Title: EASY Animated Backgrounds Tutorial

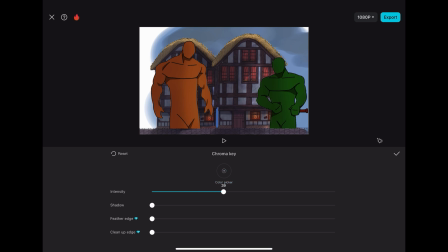[4:06]
So basically how chroma key works is you select a color, and you can remove anything with that color from the video file. So I'll select the white here, you can select whatever color you use for your background,
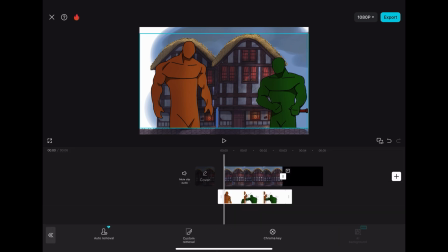[4:19]
and I'll just increase the intensity until I see all of the white disappear all the way up to the edges of my characters. If your animation starts to disappear a little bit or fade out,
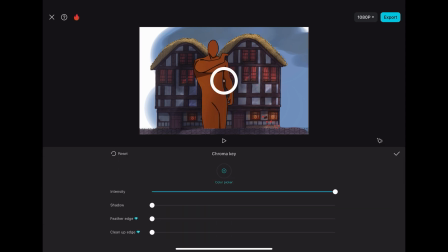[4:31]
you can adjust the shadows as well as the intensity until you find that sweet spot where all your background is gone,
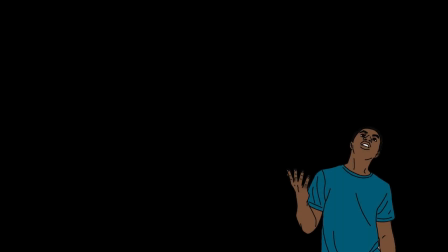[4:38]
but your characters are still fully there and if you find that still isn't working the color you're using in your
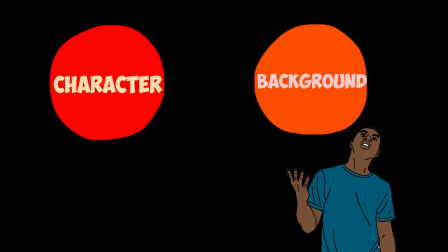[4:44]
background might be too close to the color of your characters so you can
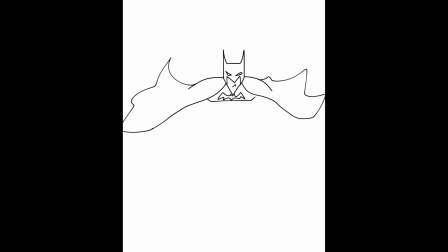[4:49]
either go back and re-export with a new color or if you have every color in the rainbow in your animation I would suggest separating your export
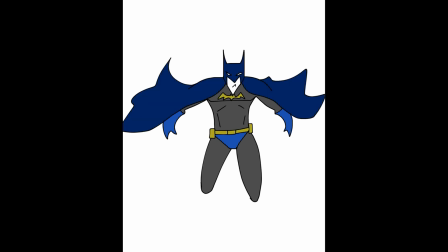[5:00]
into parts so if you have something red something green something blue separate
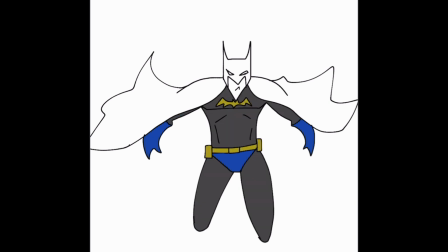[5:05]
them all into separate parts and export them separately with different color backgrounds, and then you can recombine them in the editing software.
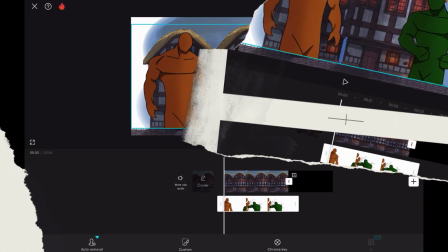[5:14]
But since my animation didn't have any problems with that, I'll just center it where I want it to be in frame, and now we'll move on to editing the actual background.
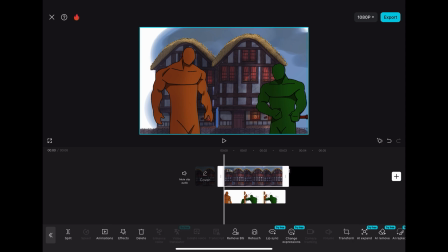[5:23]
I'll position it exactly the way I want it to look. These characters are about as tall as the door and the window, so I'll zoom in accordingly,
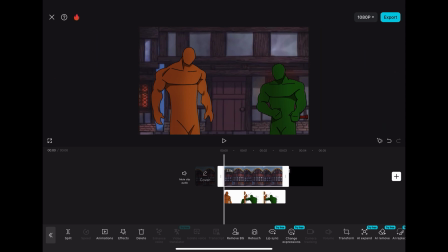[5:31]
make sure that they line up the way I want them to, in their starting position, and then I'll add a keyframe. Now, when I made this animation, the character in the orange, not in the orange, the orange character is supposed to be stepping back and moving back to avoid the green character with the knife.
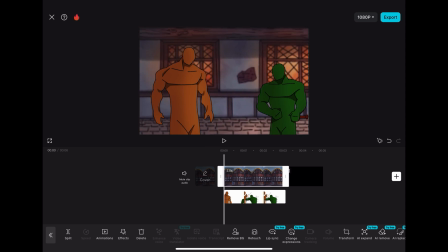[5:48]
And then they'll move forward slightly in the end as he finishes him off by putting his own knife in his face, which I think is a little bit of poetic justice. But for all we know, the orange guy could have started it to begin with, so I'll just leave that right there.
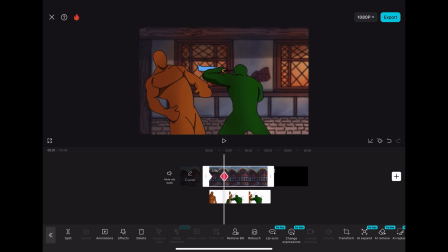[6:01]
I'll move my timeline to where the characters are moving back and then I'll adjust the background accordingly sliding it to meet them since as they're moving back these windows will move to the right and the door will also move to the right. Then I'll add a keyframe there and that means CapCut will for me do
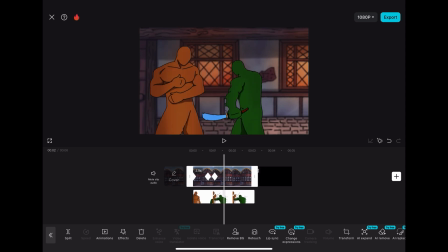[6:19]
the work and move the background from point A to point B fairly smoothly. Now I'll repeat this process for the whole animation moving the background accordingly and adding keyframes
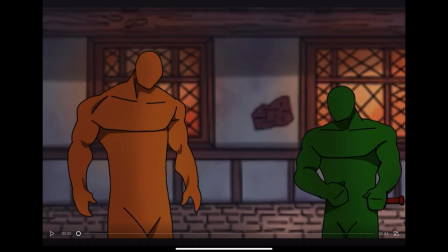[6:30]
to match the implied movement of the animation itself until I'm done.
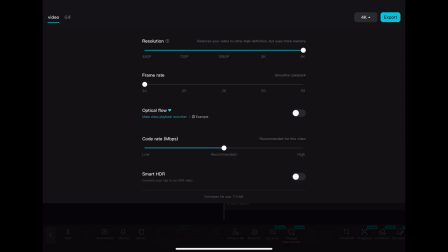[6:36]
Then you can export the scene and you're finished. BUM!
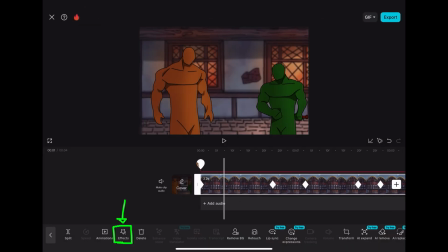[6:41]
You could stop here but there are some other things you could do to take it to even farther to the next level.
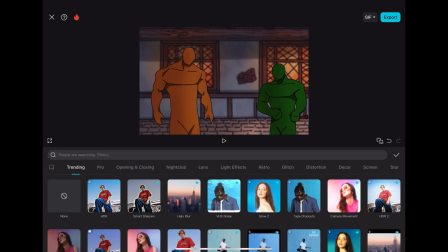[6:48]
That sounded like a weird sentence but I'm gonna go with it. You can add a slight blur to your background to further push it into the background.
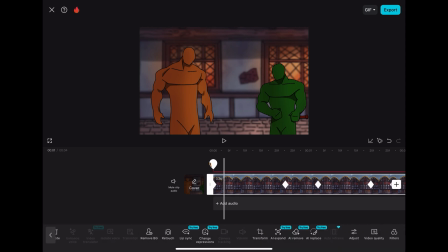[6:57]
Also, you can desaturate it slightly if it's pulling too much attention away from your characters, or if the colors are too bright and they clash.
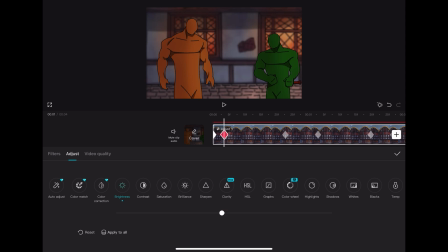[7:05]
You can always desaturate it, or if you need to, up the saturation. Whatever you need to do to get it to look the way you want. Now, several minutes ago, I told you there were two ways to do this. The second way, I hate it.